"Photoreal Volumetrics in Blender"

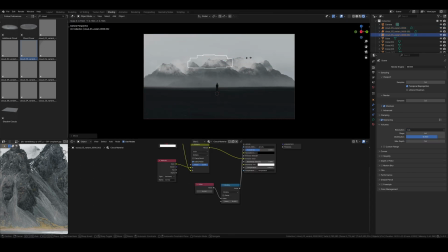247s
The fun thing about these clouds is that you cannot only use them as clouds, but also as ground fog or haze. This helps to break up that overly smooth look you're getting from the gradient node.
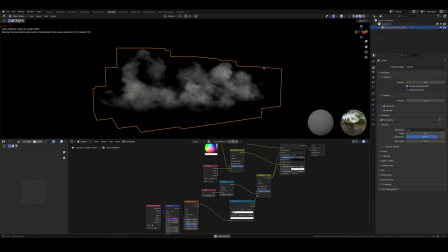257s
Little bonus tip, if you want to add movement to these clouds, try mixing in a noise texture and animating the location in the mapping node.
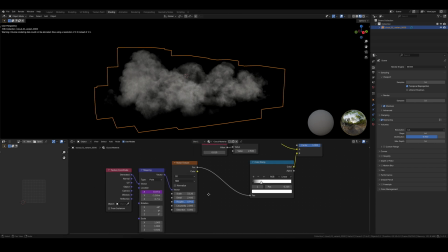265s
It's not perfect, but very performance friendly and gets the job done most of the time.
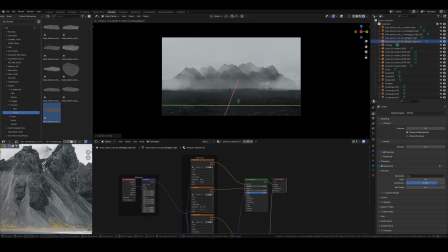270s
So after adding a few meshes in the foreground, tweaking the mountains and clouds and finally animating the camera, I got this.
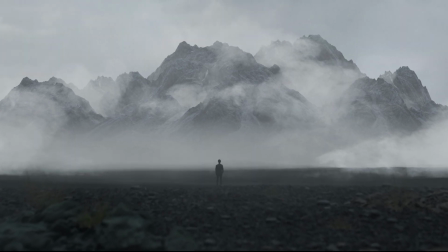277s
Which isn't very exciting, so in the composite I added in some rain and snow, as well as some color grading and sound effects.
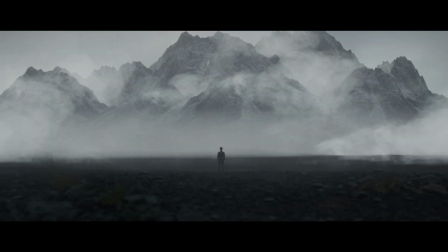285s
And that's it.